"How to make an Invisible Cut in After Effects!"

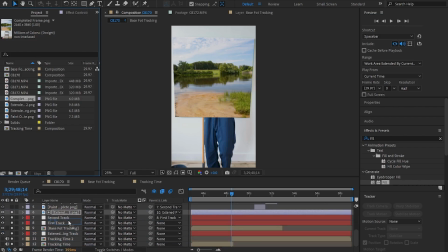12:09 That way it kind of reads a little bit more like,
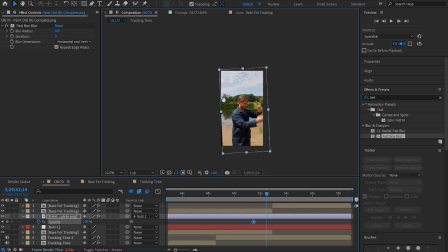12:11 hey, This is just a picture and nothing else because I didn't use the exact frame that the second video takes over at I did have to use a little bit of a cross dissolve and some puppet warping to align the layer of
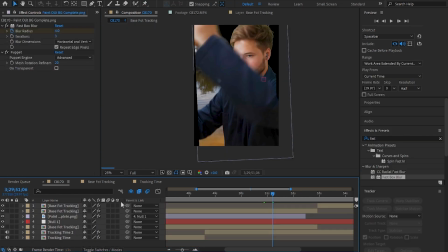12:20 the video Plus I used an additional mask for the real world coming back into the frame under my top arm Now there were two windows
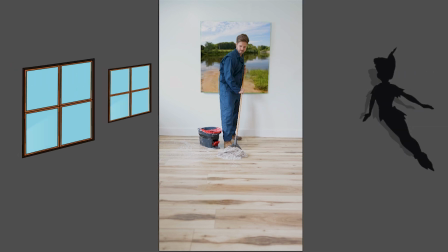12:26 lighting the shot on the left side So I'm gonna add two instances of shadows to help sell this comp on the right side to do this I'm gonna
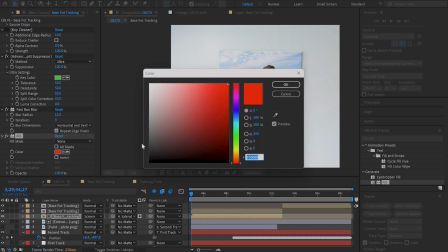12:33 duplicate my roto and then add a fast blur plus a fill set to black and then I'll adjust the opacity and align it until it looks just right.
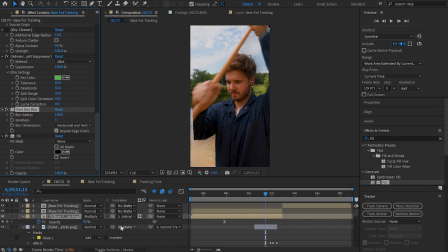12:40 Finally, I'll animate the opacity and the blur over time until it's gone and undetectable.
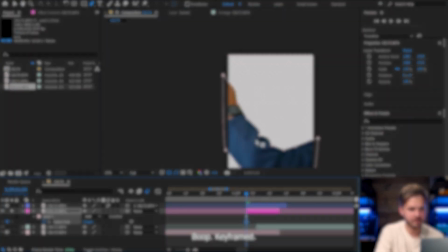12:45 Okay, and that's it. And for everybody interested, I just put out the full breakdown on my Patreon now. Go check it out. Thank you, everybody, for watching the editing process. And without further ado, the video is live now if you want to go ahead and check it out. What are you still doing here? The video's live. Go check it out. Or subscribe, or both. Okay, for everybody who stuck around, Star Wars prequels or sequels? Comment below.